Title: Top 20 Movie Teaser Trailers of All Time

All these images, with the sound of John Williams' iconic score, made us count down the days until this film's release.
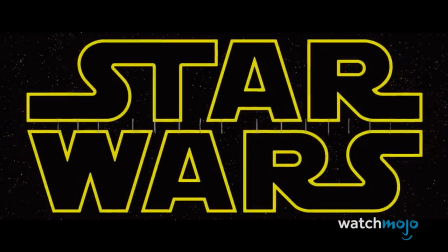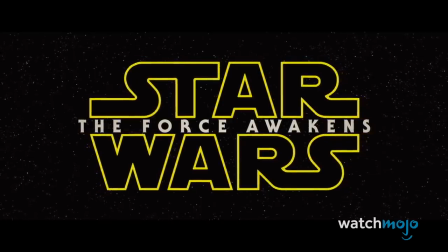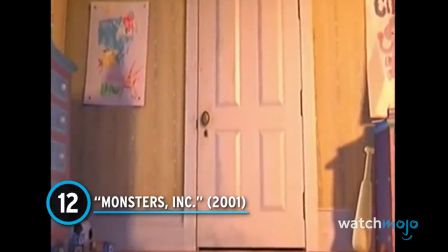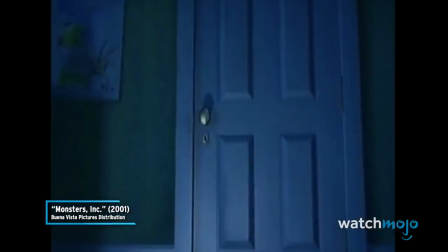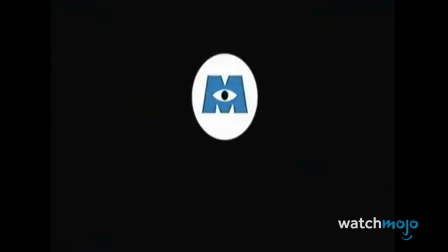There's a special kind of care put into Pixar movies that you don't get with other studios that even extends to their trailers.
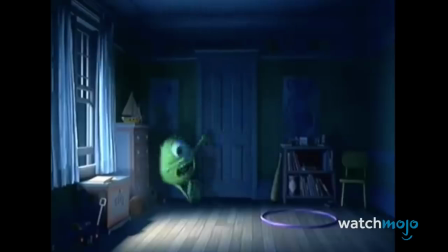The teaser for Monsters, Inc. is one of the most clever ones we've ever seen.
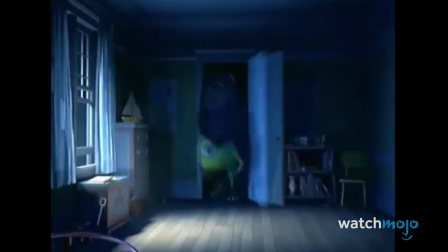After initially establishing the classic concept of monsters hiding in the closet,
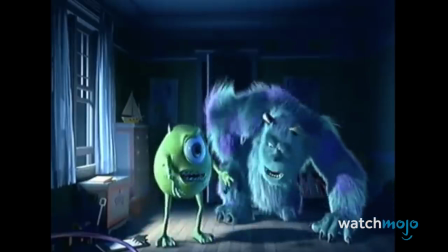Pixar subverts expectations by having them specify what these creatures do for work.
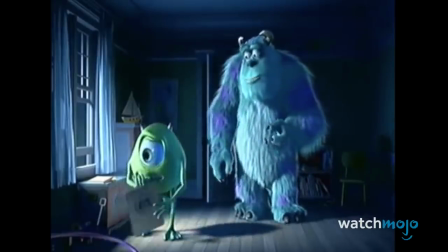Let's just check the schedule. This is very embarrassing. Let me see. Nine o'clock.
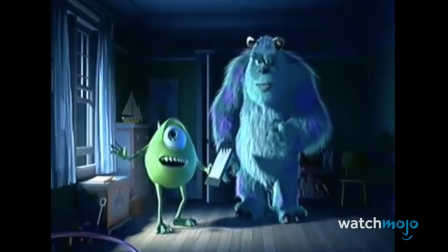Nope, nine o'clock. Boys bedroom? Boys bedroom. Out of Magnolia? Magnolia? Give me that.
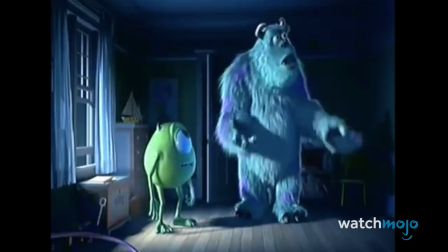It's Mongolia. Mike, does this look like Mongolia to you?
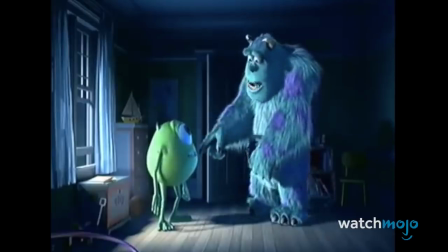When lead characters Mike and Sully stumble into a child's bedroom, we get a taste of Billy Crystal and John Goodman's great chemistry as voice actors.
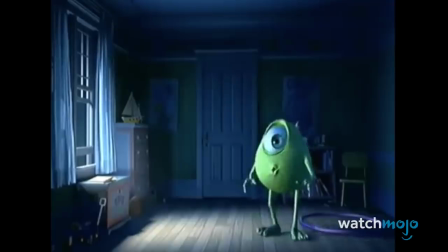This funny and inventive teaser is an absolute scream.
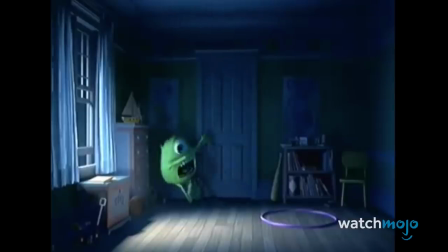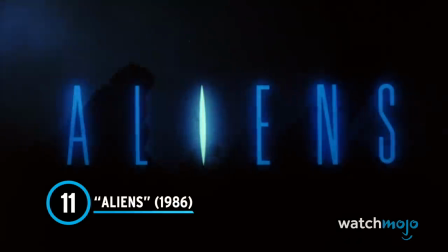Number 11. Aliens Seven years pass between the release of sci-fi horror classic Alien and its action-packed sequel.
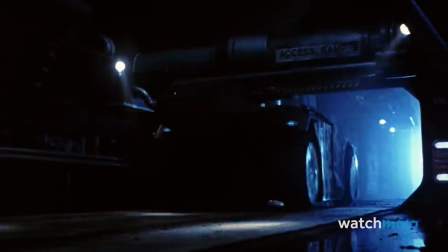While that's a long time to wait, anyone who saw this teaser was salivating like a xenomorph.
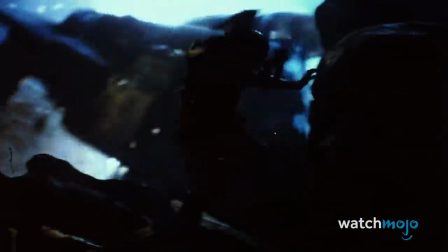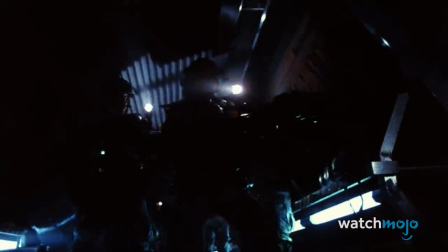Like all previews, it intrigues you without giving anything away. We see that Sigourney Weaver's heroic Ripley is back with a new crew.
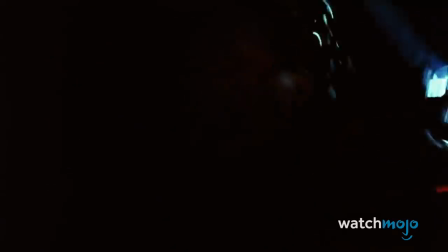They'll also have to try and survive a hostile world while protecting a traumatized little girl.
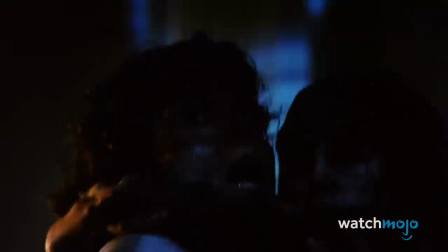Oh, and there's at least one alien. We had a sinking feeling that Aliens wasn't going to end well for all of the characters we were introduced to.
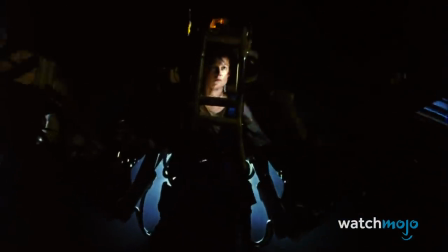With no dialogue and sound design that will haunt your dreams, this teaser is out of this world.
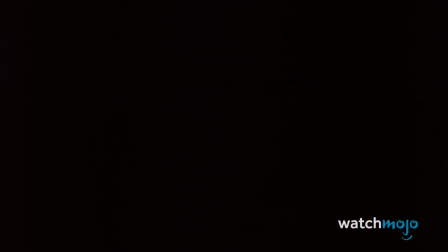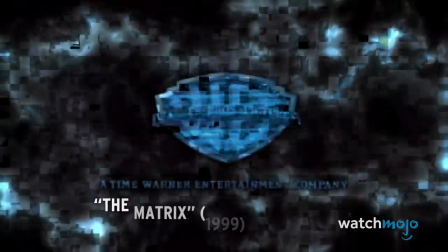Number 10.
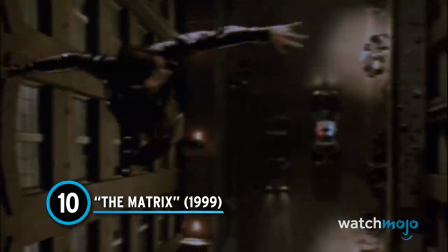The Matrix A sign of an amazing teaser trailer is one that gets you excited even if you have absolutely no idea what's going on.
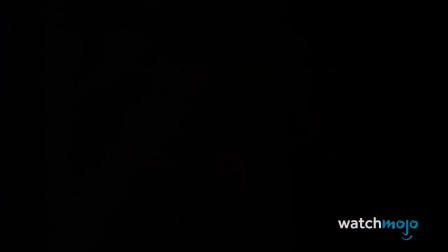The Wachowskis hinted at the story of their sci-fi masterpiece with glimpses of characters like Neo, Trinity, and Morpheus. They also let us know the film will have awesome effects and stunt work.
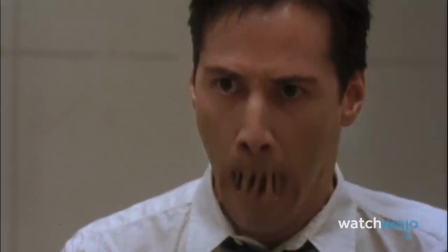Since there's no dialogue and images come at us with bullet-like speed, we have no time to comprehend what's happening.
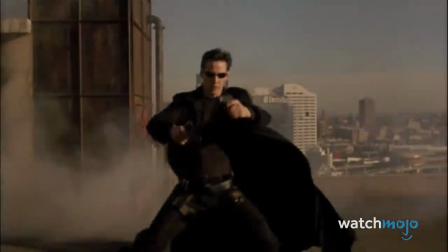We can only surrender to its world.
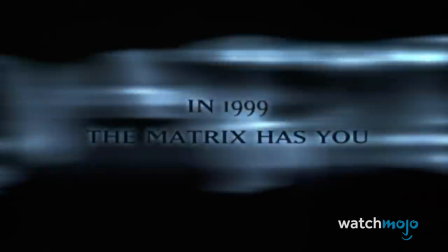In a stroke of marketing genius, the final screen simply says, www.whatisthematrix.com.
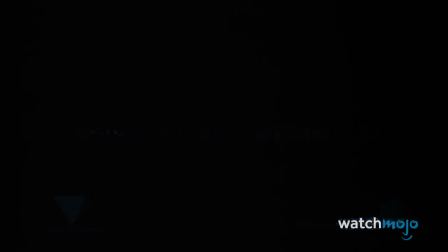We were soon rushing home to our computers to try and find out.
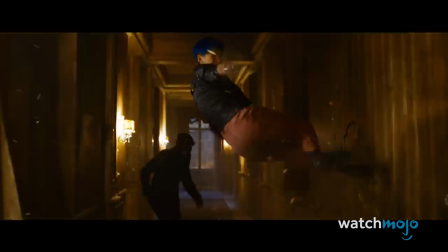More than 20 years later, the Matrix Resurrections trailer gave us that same excitement.
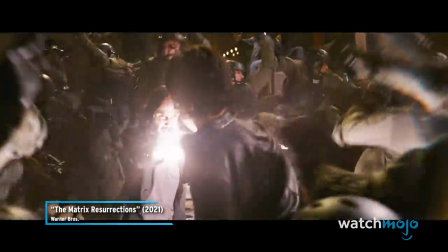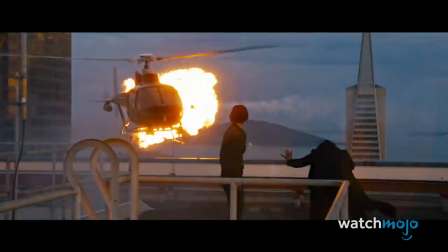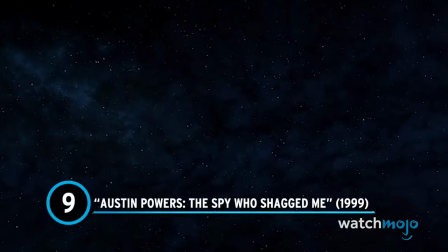9. Austin Powers' The Spy Who Shagged Me
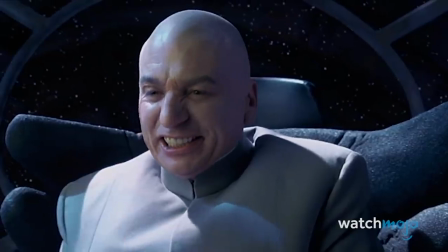Some of the best comedy is rooted in surprise. We can say that we were definitely caught off guard when we saw the teaser for the second Austin Powers movie.
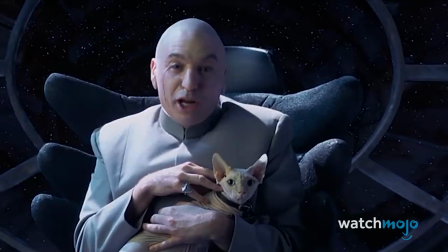Since it arrived the same summer as The Phantom Menace, this teaser took full advantage of our Star Wars excitement.
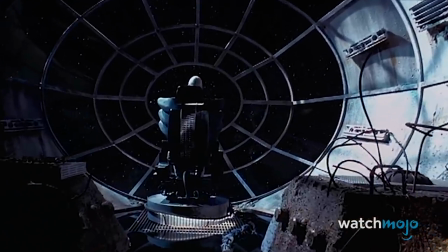We hear what sounds like the heavy breathing of Darth Vader, and an interior that looks like the Death Star.
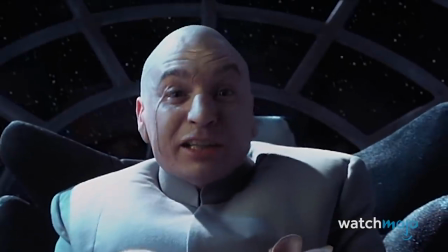However, we're greeted by Dr. Evil himself.
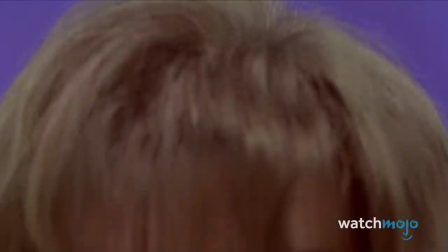The narrator then tells us that if you see only one movie this summer, see Star Wars.
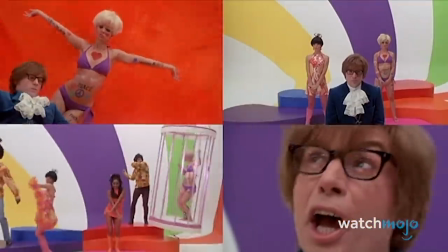However, if we have time for anything else, Austin Powers is worth the ticket.
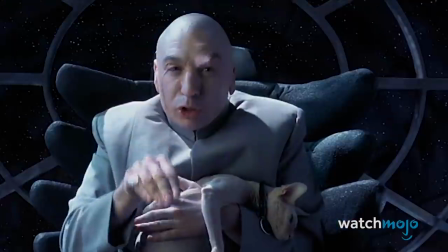To this day, some might argue this teaser was better than the entirety of The Phantom Menace.
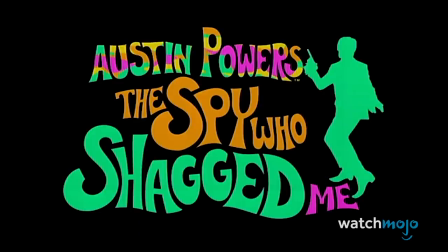Oh, behave. The spy who shagged me.
Number eight, Cloverfield.
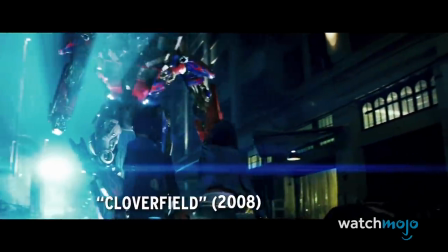In the summer of 2007, audiences went to see the new Transformers movie and found their hearts racing before the movie even started.
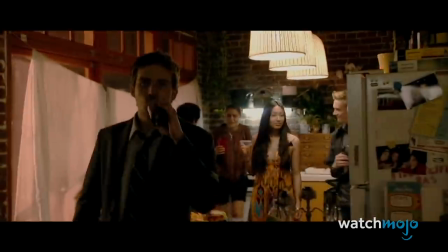This was all due to a mysterious teaser for a found-footage monster movie produced by J.J.
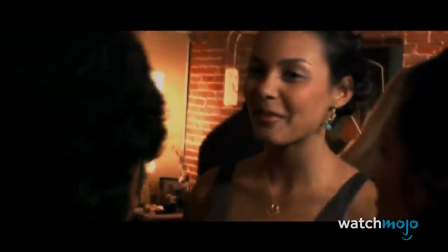Abrams.
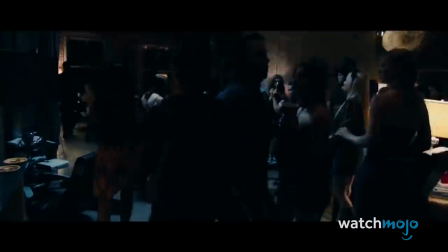What was that noise?
It soon got everyone talking because of all the questions it raised.
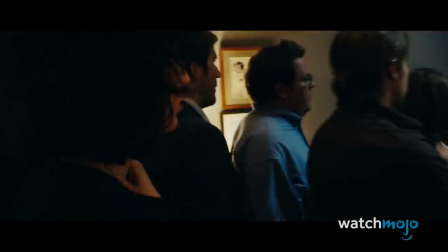How mysterious was it? Well, there was no title given. We only had the film's January release date to go off of.
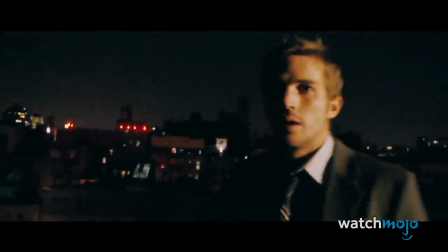Looks like you should have left town a little bit earlier.
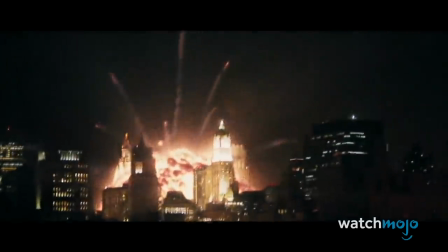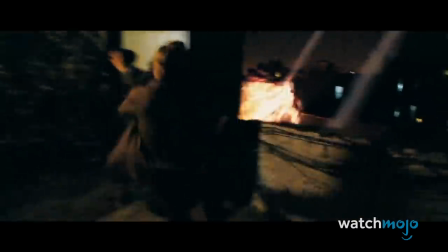Aside from the gimmicks, this is just a good trailer. There's just enough exposition to give us context without spoiling everything.
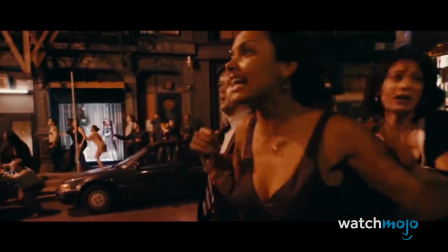While not everyone was a fan of Cloverfield as a movie, no one can deny the power of its marketing campaign.
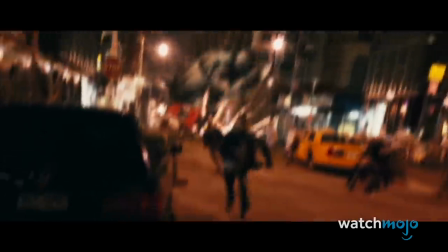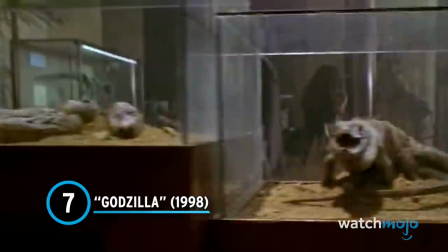Number 7. Godzilla The teaser trailer for the 1998 Godzilla movie is so effective
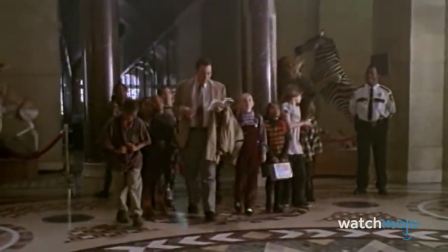that it's hard to believe it came from the same people who made the incredibly disappointing movie.
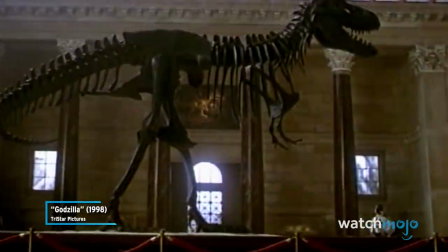Tyrannosaurus Rex, about 70 million years ago.
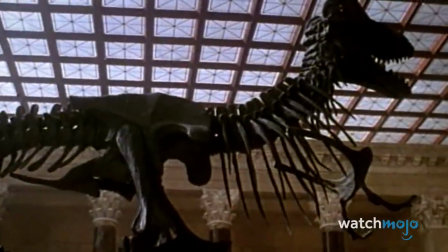During the preview, a museum tour guide tells a group of children about the might of the Tyrannosaurus Rex.
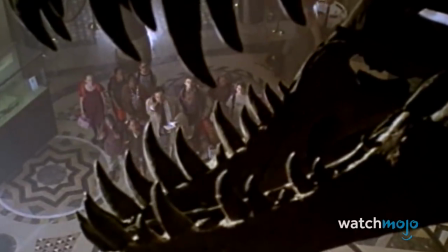Suddenly, the building starts shaking.
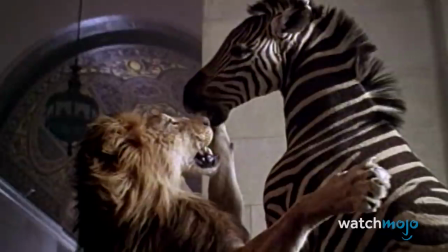In an instant, an even mightier beast drops its foot in and reduces the T-Rex skeleton to dust.
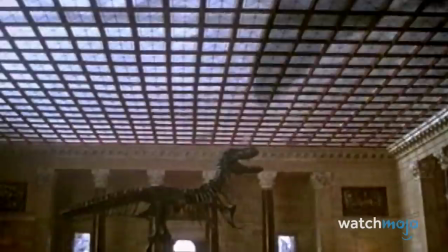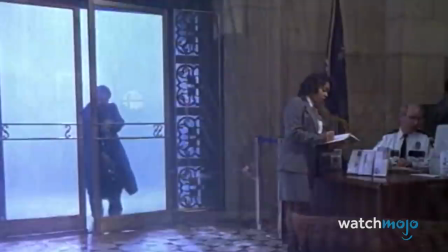This jaw-dropping Godzilla teaser essentially told Jurassic Park fans that they haven't seen anything yet.
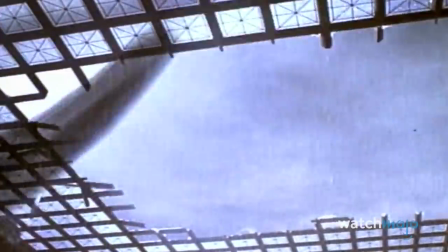And before the movie was revealed as another noisy blockbuster, this trailer had us hyped for its Memorial Day weekend debut.
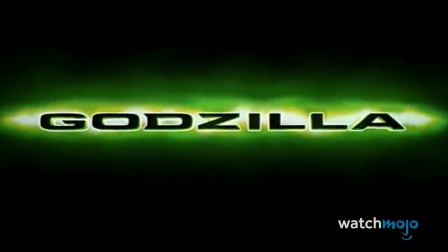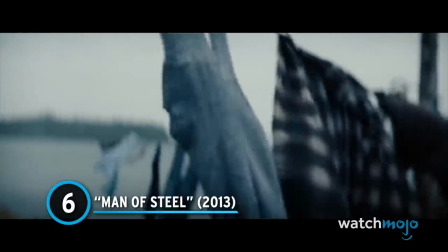Number 6. Man of Steel. When you have an icon as massive as Superman, you can say more with less. That seemed to be the philosophy behind this teaser for director Zack Snyder's moody take on the Superman origin story.
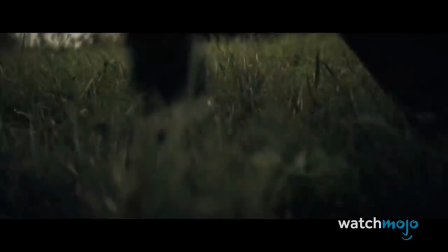The muted color palette and gorgeous score alone are enough to induce chills well before we see Superman actually take off.
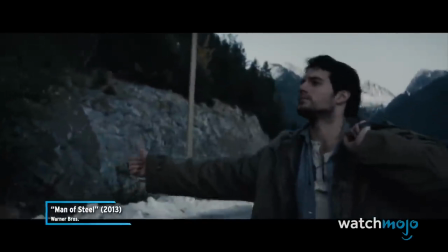They will race behind you. They will stumble. They will fall.
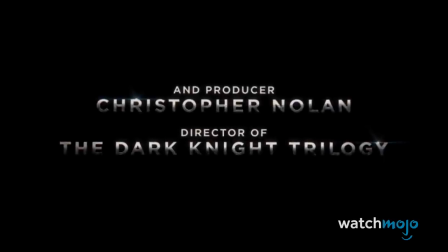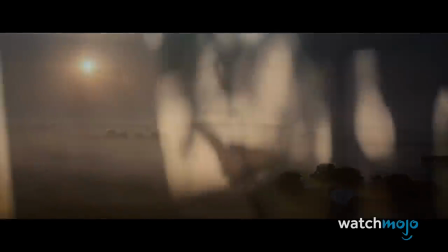They will join you in the sun.
Narrated by Russell Crowe's Jor-El,
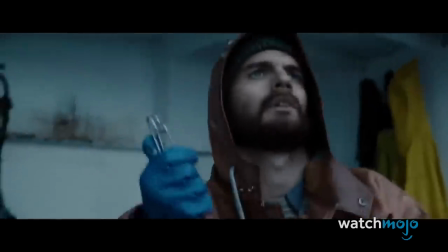it shows the young and adult Clark Kent as he makes his way through a world that may never understand him.
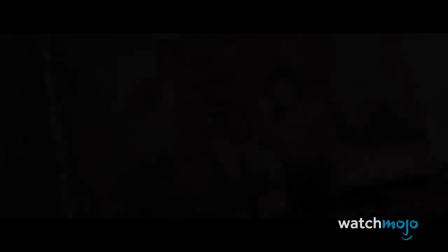Although the tone is quite serious, Crowe's narration and the beautiful images give us hope.
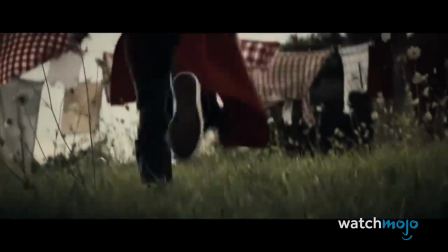And that's exactly what we look for from Superman.
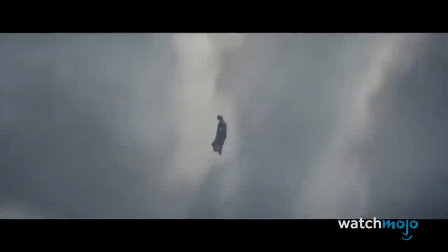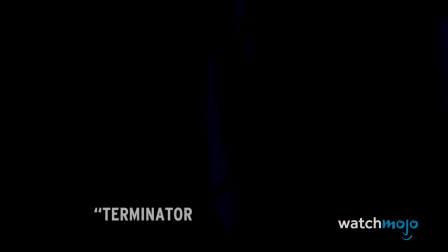Number 5.
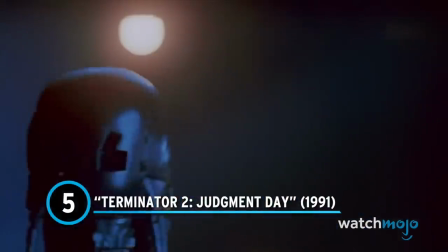Terminator 2 Judgment Day The full-length trailer for Terminator 2 is rather infamous for giving away the film's biggest twist,
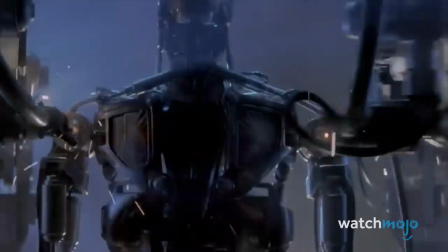that Arnold Schwarzenegger's cyborg assassin is the hero instead of the villain this time.
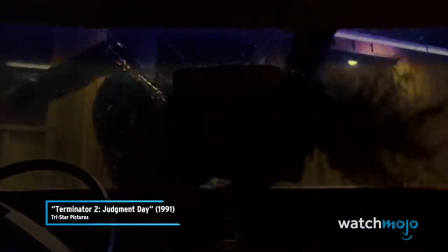Once, he was programmed to destroy the future. I don't know what it's like to try to kill one of these things.
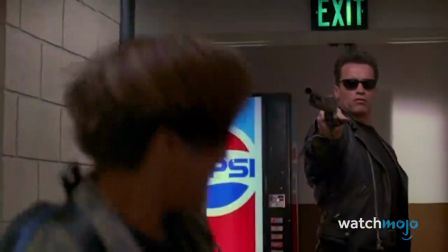Now his mission... Get down! ...is to protect it.
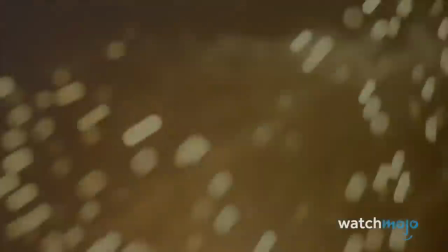Mom! Come with me if you want to live.
In a perfect world, the teaser would have been our only hint at T2.